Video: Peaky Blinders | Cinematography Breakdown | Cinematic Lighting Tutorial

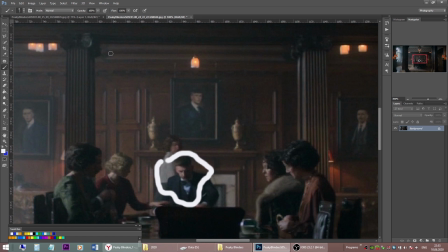(4:08)
He had much more contrast on a wide shot than he has now, and it's a common practice.
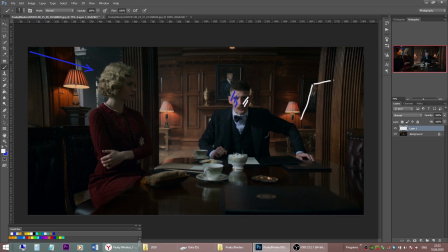(4:15)
So what we do, we place a big white bounce board right side to bounce back some key light onto his face. The lady has this key light from a window as her backlight,
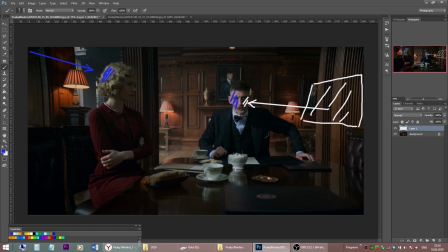(4:32)
and notice that the light on her bright hair is much softer, so we might want to use some diffusion on the way of this key light to her hair,
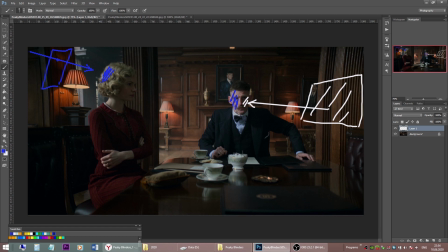(4:51)
or we might bring it a bit down using some nets. The bounce board we placed on the right side of the shot also works for the lady's face.
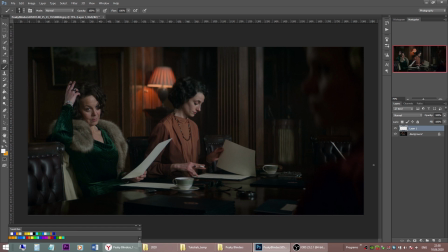(5:06)
Continue the coverage for the scene, and this is a dirty two shot. Dirty means there is another actor's shoulder out of focus on the foreground in the shot to add some depth.
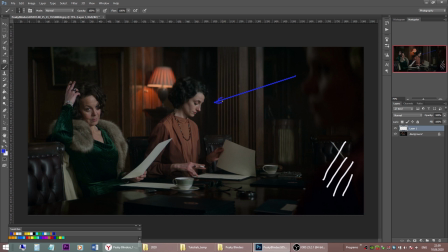(5:23)
Now these two ladies are mainly lit by the window light, and shooting them from the front would have been very flat looking. So imagine the camera shooting from this direction.
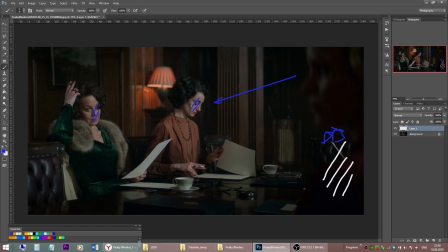(5:44)
It will be very boring and front lit. But instead, we are shooting, the camera is located here. And now the lighting comes a bit from a side, which makes it look better.
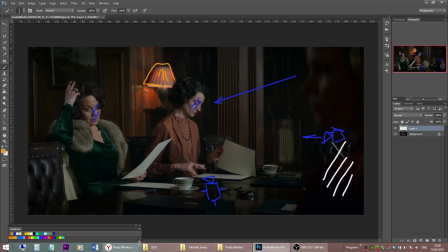(6:03)
We have a nice lamp on the background, supporting the look by having some color contrast in shot.
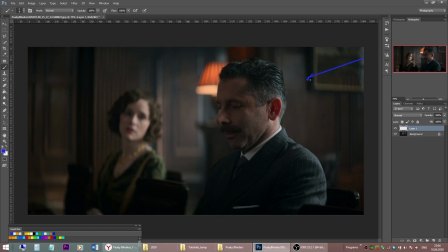(6:12)
Turning to the other side, and now the key light, the light from a window, is the backlight for this gentleman. And we need to put up some bounce board from frame right
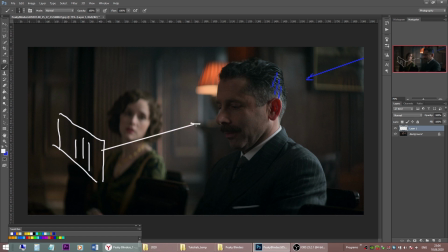(6:29)
to bounce back some light on the gentleman to fill in his face. Again, warm practical on the background, supporting the look, giving some color contrast.
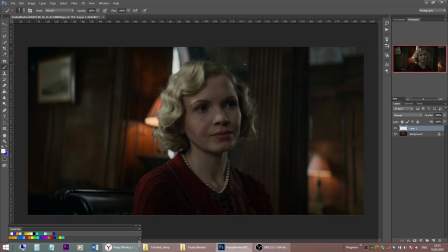(6:42)
Now the portrait of the young lady, and we are obviously quite low with the camera for this shot, so below her eye line. And here's a little trick for better looking portraits.
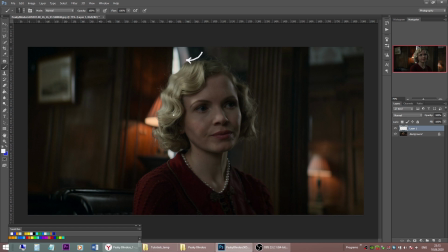(6:57)
The fact that she turned her head just slightly into the light, into this light coming from a window, the key light, gives us a lot of opportunities for this shot.
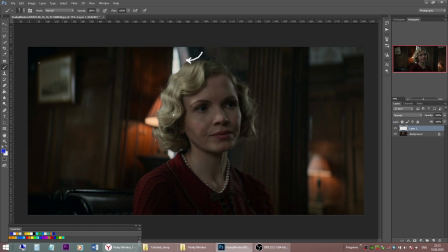(7:13)
Now the softened window light comes from behind and slightly on an angle onto her face. And we use a white bounce board from the same side the light comes from
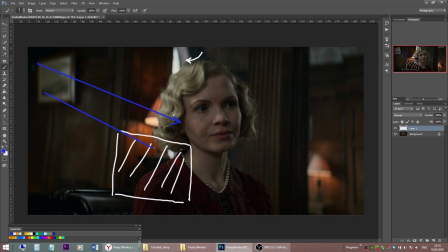(7:30)
to bounce some key light onto her face and extend it to her other cheek. So we have this key light from a window, and we helped with our reflector to wrap it over her face a bit.
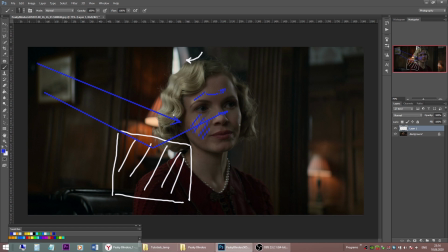(7:50)
So the light travels further onto her other cheek. So we made the light smoother and softer. And no surprise, of course, warm practicals on the background.
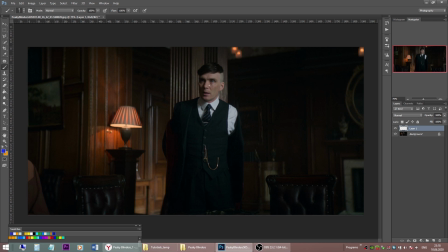(8:03)
And now we see Tommy's cowboy shot. It's a bit wider than a common medium shot, and I don't think they modified a lot for this shot.